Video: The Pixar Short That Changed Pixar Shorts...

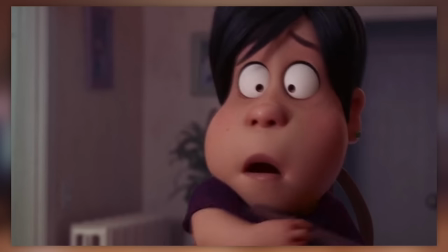Ah, Pixar shorts. You always confused me when I saw them as a kid in cinemas.
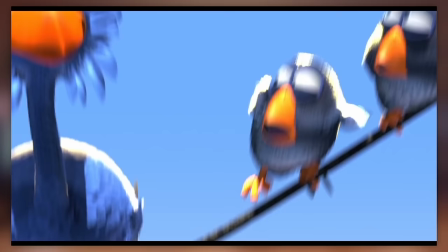Silly old me was always thinking that I'd somehow sat down in the wrong movie. I thought I was supposed to be watching Monsters Inc, not some birds movie.
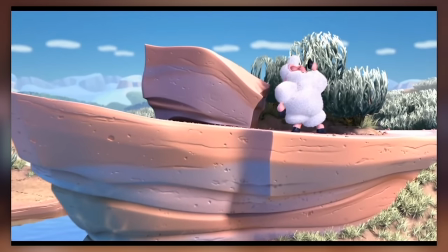But nevertheless, as I've grown to expect these movies more and more,
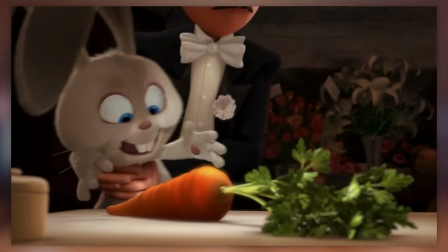confident with the knowledge that there is still a feature film alongside it, I've grown to appreciate these shorts more and more.
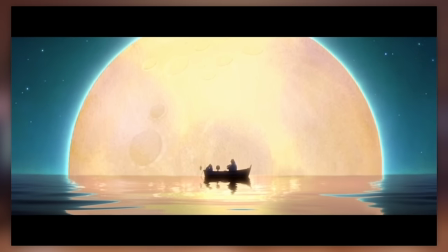Often times being more cinematic and artistically sound than the full runtime project seen elsewhere.
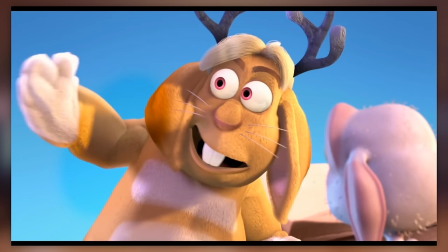The format of shorts alone has such great competition for emotive and compelling storytelling,
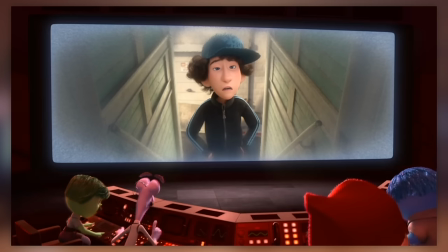and having it be done by one of the masterclass animation studios in the business is nothing short of glorious for us viewers to enjoy.
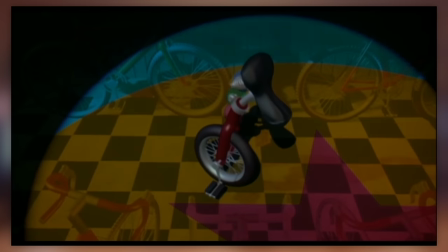And clearly, Pixar knows what they're doing.
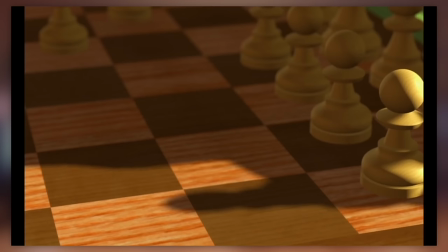Not only having one of the longest histories of animation short films dating back to 1984 with the adventures of Andre and Wally B, movie,
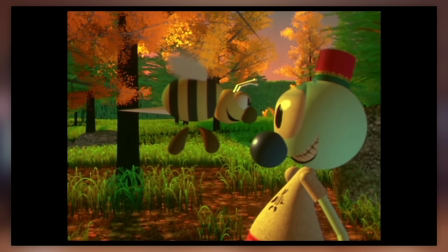but also through their accolades.
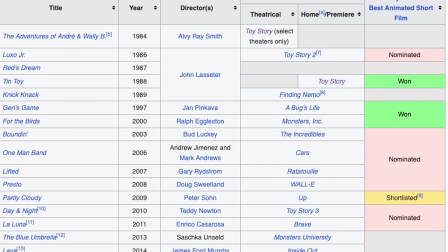Almost every single one of the fabled Pixar shorts has been nominated for the Academy Award for Best Animated Short Film.
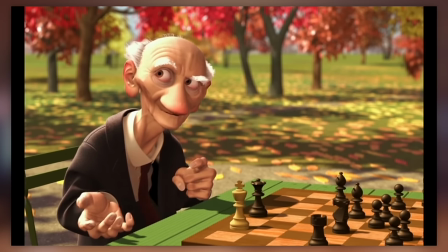And many, many of them have actually won. Those are Oscars, as much as animation kinda gets an asterisk and a seat away from the main event of the Academy Awards.
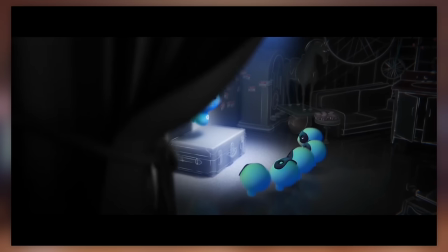But still, over on this changed series of ours, we typically pick the most notable scene of a movie to break down shot by shot.
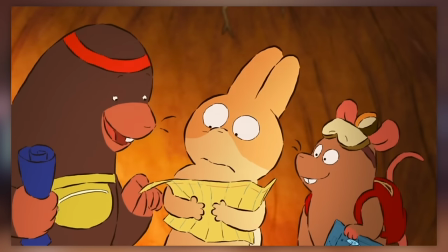Which begs the question in this case, which is the best Pixar short? The one worth talking about and dissecting as fully as we can.
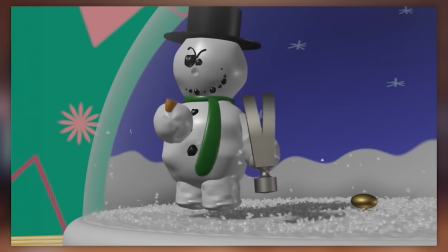While I'll make the lineup a little more easy to digest, Red's Dream, Knickknack, The Blue Umbrella and Lava didn't even get a nomination.
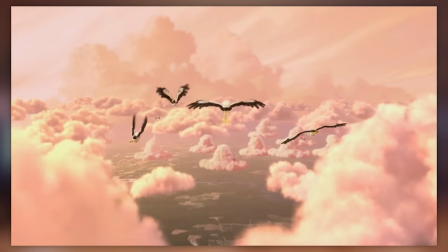And out of the remaining 16, partly Cloudy was shortlisted, but not nominated.
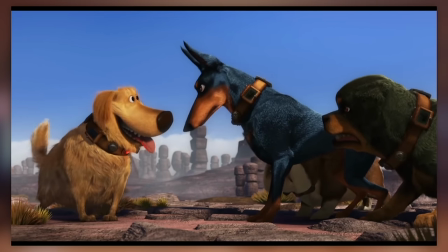From there, 10 shorts got that Oscar nomination, but didn't win. In the end, 5 out of the 20 actually won full Oscars.
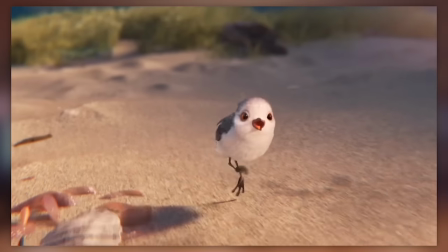Those being For the Birds, Jerry's Game, Piper, Tiny Toy, and Bao.
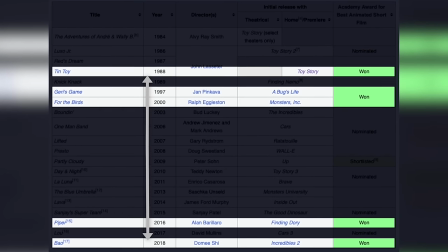An interesting line-up to be honest. Spread all across release dates, so it's not just technology good to the 90s.
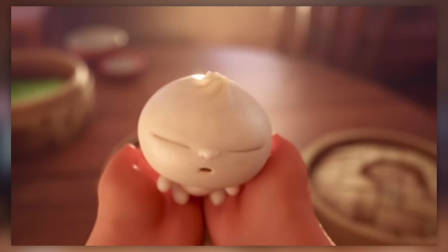Anyway, you've seen the thumbnail, out of the 5, the short I want to talk about is Pixar's short Bao.
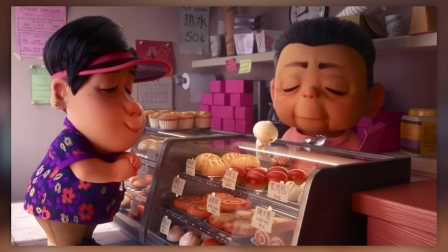Releasing alongside The Incredibles 2. And the theme is all about family, or more specifically, parental relationships and the rises and falls of life.
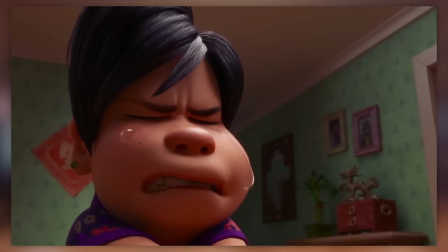Just a tad more emotive then big bird annoy small birds.
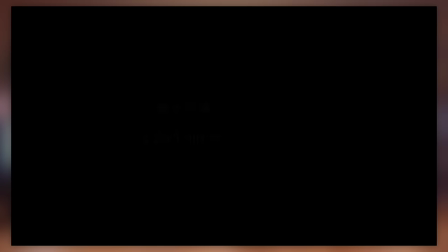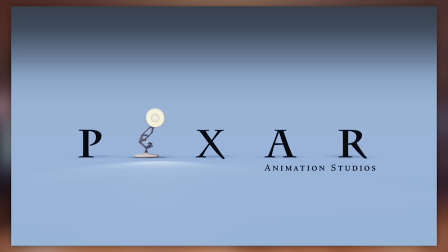We begin during the logos as we hear the audio work starting up early,
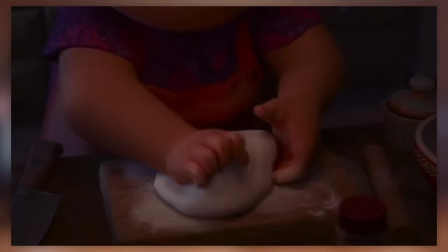giving us the sounds of balls being set down and rhythmic thumping, before fading up on our protagonist, an unnamed Chinese woman.
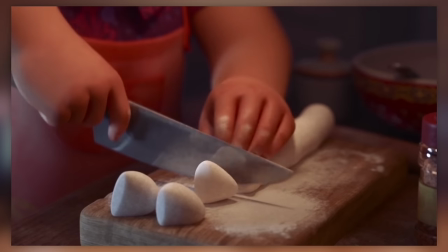Rolling dough into shape with a shot that keeps her face strictly out of shot.
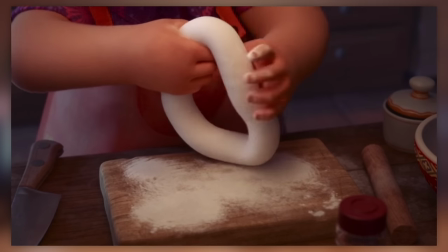Only her hands are relevant, so only the hands will be shown as it's ringed out, split, and chopped into buds.
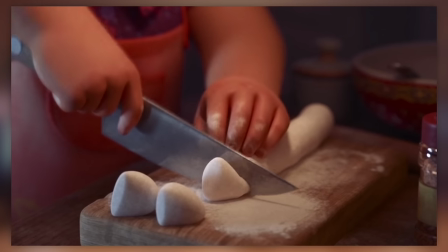It's a cooking montage, and all the focus is on the food. Side-ish on for the chopping so you can see pieces contrasted against the knife.
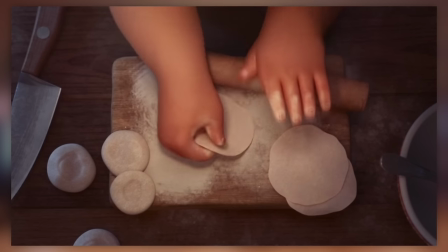And then from a bird's eye view to see how spread flat they become under the roller. It's a craft our protagonist is clearly very adept at.
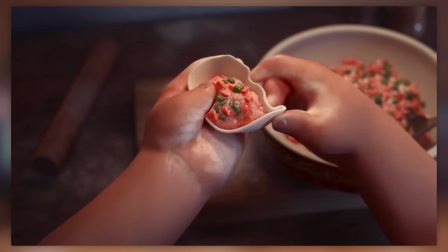This is an expert at work. As we now switch to her perspective, rolling together the perfect bao bun.
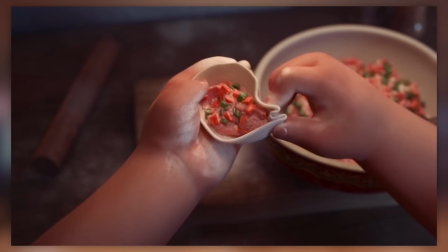Stuffed with filling or filled with stuffing as she coiled through the dough to seal the whole thing together.
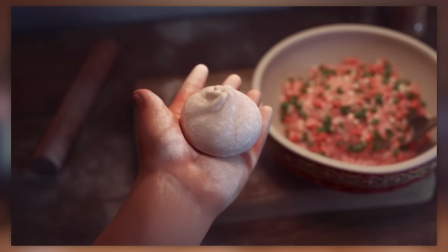Hands stretched out like a literal display out for the audience to observe. Bam!
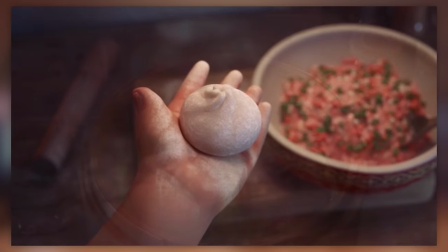It's the perfect Bao Bun. As we now match cut to later in the cooking process. Bao Bun remaining in the same place on the frame as they're steamed.
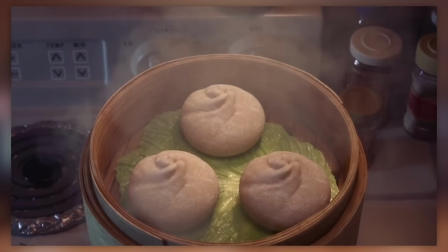And all of it presented in this realistic tone, minus the stylizations of the character designs.
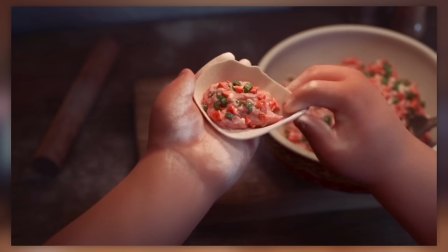The textures are realistic, the cooking process is mimicking reality, and it's all to have us interpret this piece as a bit more grounded in reality.
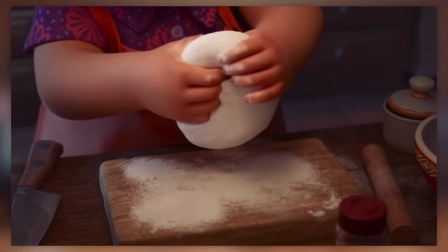This is our world as far as this short is telling us so far.
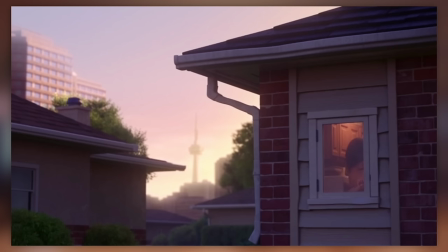But with the cooking finalised, as we just have to wait for the heat to do the rest, we see for the first time, the rest of our protagonist and the rest of the world she resides in. Beyond just her arms. It's Toronto, in Canada, since the CN Tower is so apparent. Set in real world locations against realistic shaped houses.
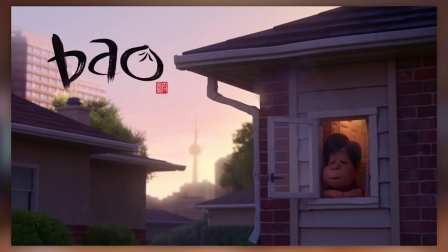As the title card pops up in the corner and our Chinese character catches some fresh air out of the window.
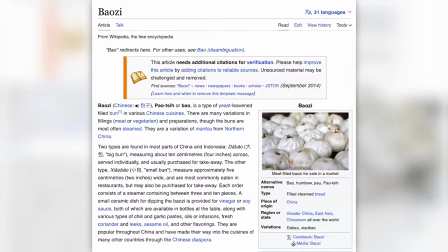Bao having the double meaning of both the food, and the Chinese term meaning treasure.
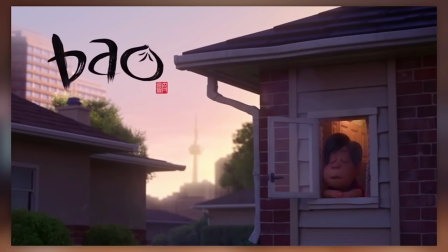Commonly used to describe your kid as something precious to you.
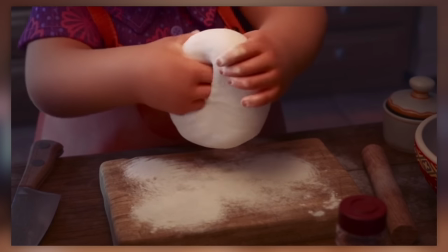And her being a Chinese-Canadian will also become relevant to the theming as this is a tale about family, an immigrant family.
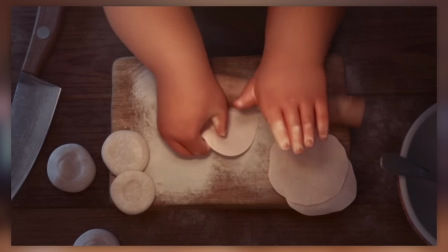Which opens up to new stories and perspectives we hadn't got to hear of too much on the big screen.
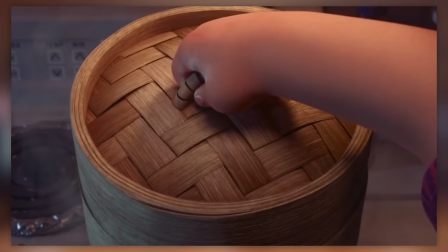Especially during the timing of this short 5 years ago in 2018.
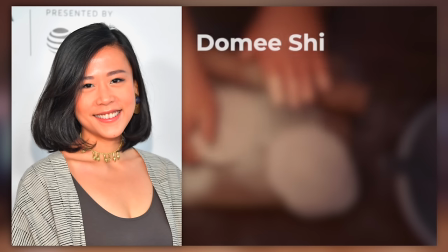Not to mention this is the first Pixar short to have a female director as Pixar were taking strides on the diversity front to tell some new interesting stories.
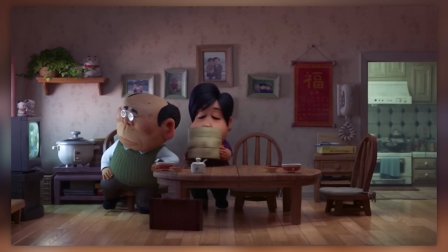And so now we get to see other aspects of her life beyond the cooking craft.
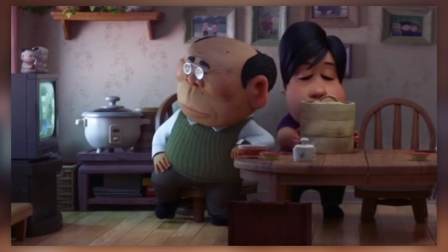The father archetype is sat watching TV, barely paying attention to her in his spot of comfort.
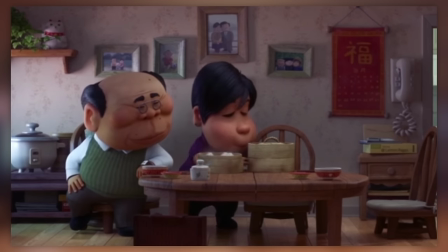While she is serving her fabled bao buns. It's clearly the common routine of the day.
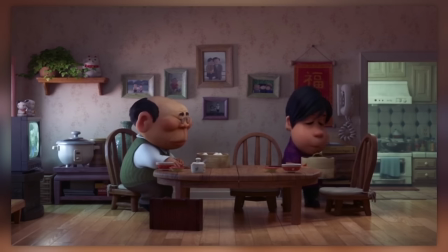More highlighted by how they have a slow cooker in the front room too. But he's not dismissive. With a light tap on the arm, he'll happily turn his head and get started on breakfast. first.
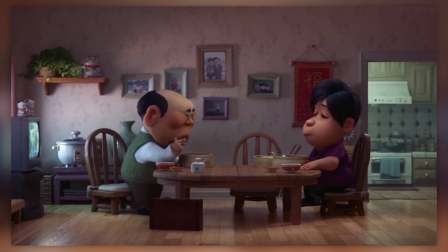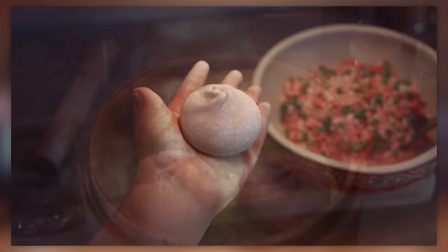Though at the same time, while her bow may be great, the husband too has little time on his hands and soon scampers off to work.
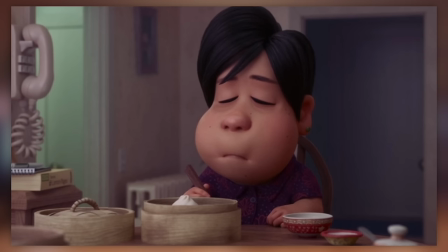It's a lonely life for this wife. And she's struggling with the loneliness. Time for the Pixar madness to kick in!
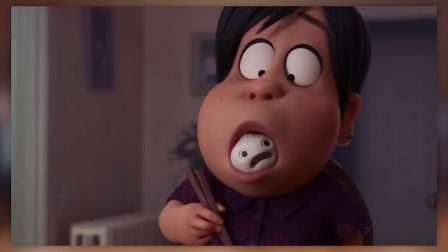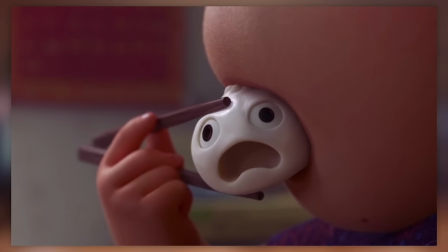The premise of the short! One of her bow buns has magically come alive!
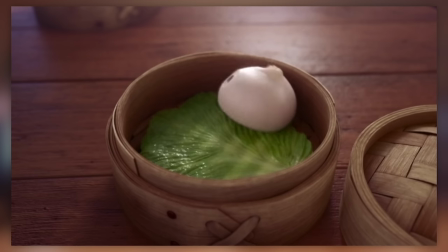And though there is no dialogue apart from muffled mandarin TV mumblings, this child needs to scream! game.
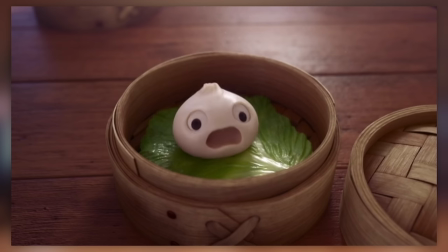Another classic shorts trope to make the cinematic universal. We all understand this language, so we can all enjoy it ourselves.
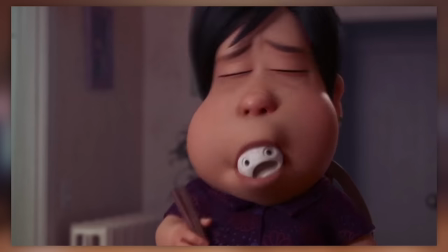I love as well how giant and pixar-y the woman's eyes suddenly get when she's shocked.
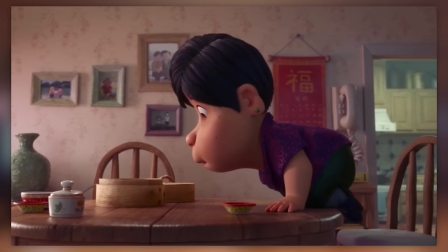But it's a miracle of existence, and as our protagonist steps up on the table and leans over, we see from her point of view, this new baby.
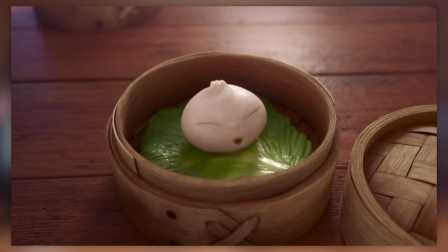Fussing and cooing much like one, and quickly growing features with time.
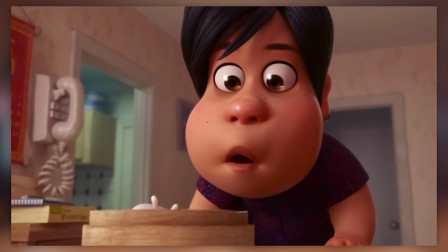For the first time in perhaps a while, it has returned the light in her eye, as she is practically glistening as a reaction.
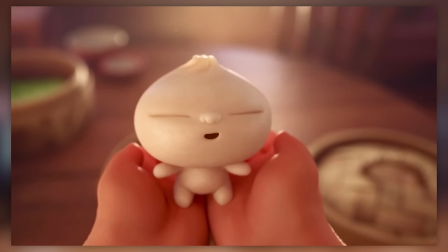And so naturally, as the woman picks up this bao bun, she is completely enamoured by how cute it is.
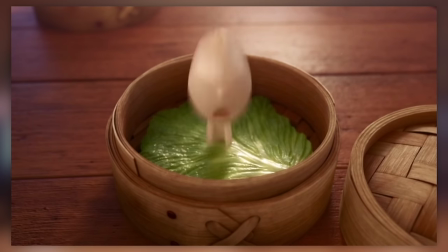The camera remains static while looking inside of the pot, but slightly downwards, like a parent looking down at its child.
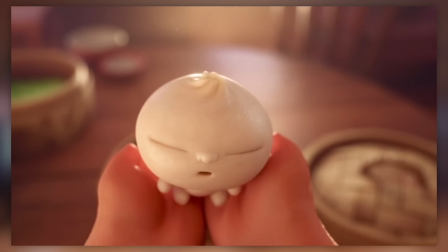And while being picked up, the focus remains fixed at a certain point that the bao child is pulled into.
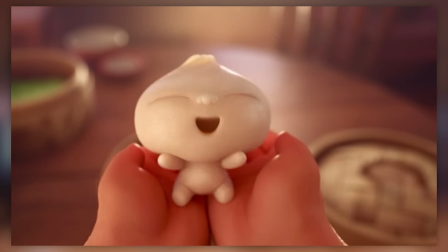As if in that moment nothing else is important other than this child. Whilst starting from a place of confusion and bewilderment as our vision is blurred at first.
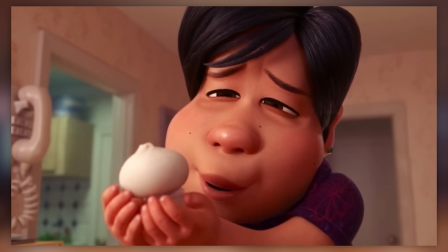And there's the money shot. Of course you'd cuddle up closely to something as cute as that. Just be careful, it is made a squishy dough.
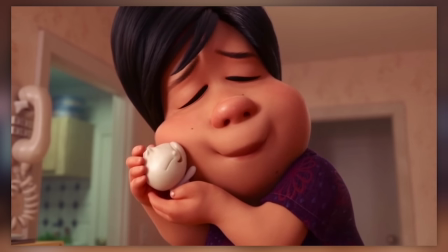Look, it's already warping.
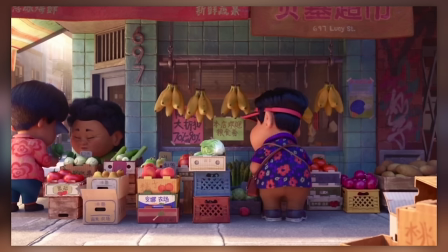And so as we crossfade ahead we now come to a growing montage of antics as time passes on.
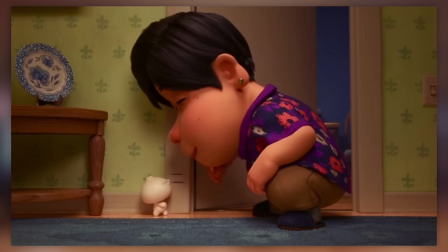The instrumental music of joy has kicked in as the bowel-bun child runs gleefully around her mother.
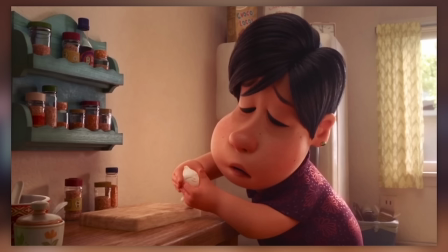And naturally causes himself an accident that frightens any new mothers. What you can see quickly going on is all the tropes of parenthood through the ages.
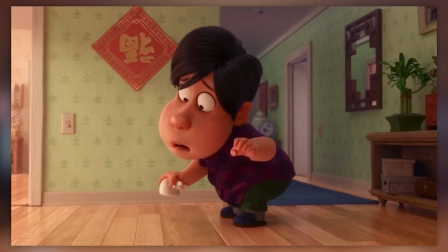It's pretty clear to see. And this is that initial panic when the first thing goes wrong. Easy solution this time though.
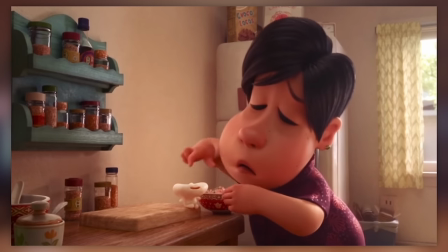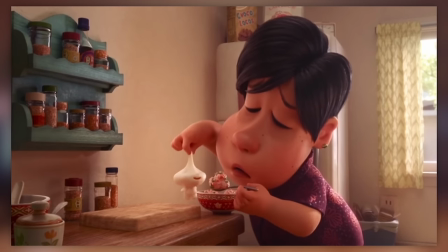A little bit of cartoon logic to this cartoon logic circumstance. Love it.
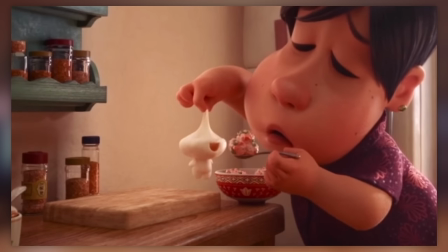Still very cute and fitting that the child seems unfazed by any complications they may face.
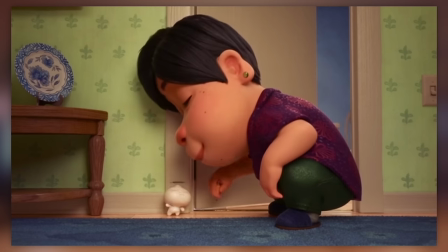Following that we now have the height chart measuring as the child gets taller through the years.
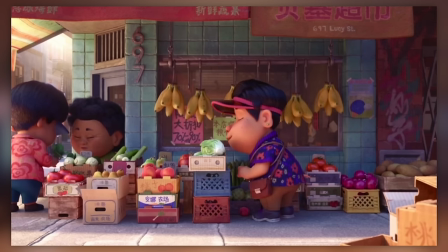Or I guess minutes in this case. And now we're out at the marketplace. Again shot with this very direct angle on events.
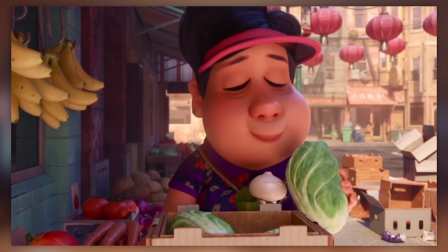It's not necessarily thematic to being an outsider looking in on these events unfolding, nor is it a homage to Wes Anderson or anything.
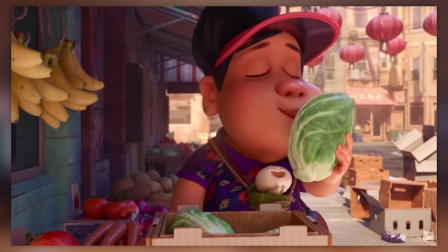But it's a stylistic choice when it comes to the presentation of this short. And it works quite nicely. No matter what the intention behind it.
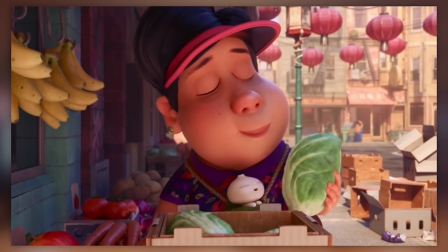Starting off at this angle typically before closing in with something new. This time smelling and choosing ingredients.
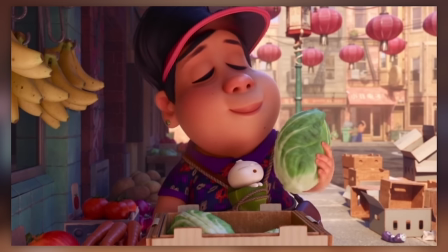It's also a nice extra little bit of Asian representation, as it showcases that this mother chooses to shop locally with Asian vendors.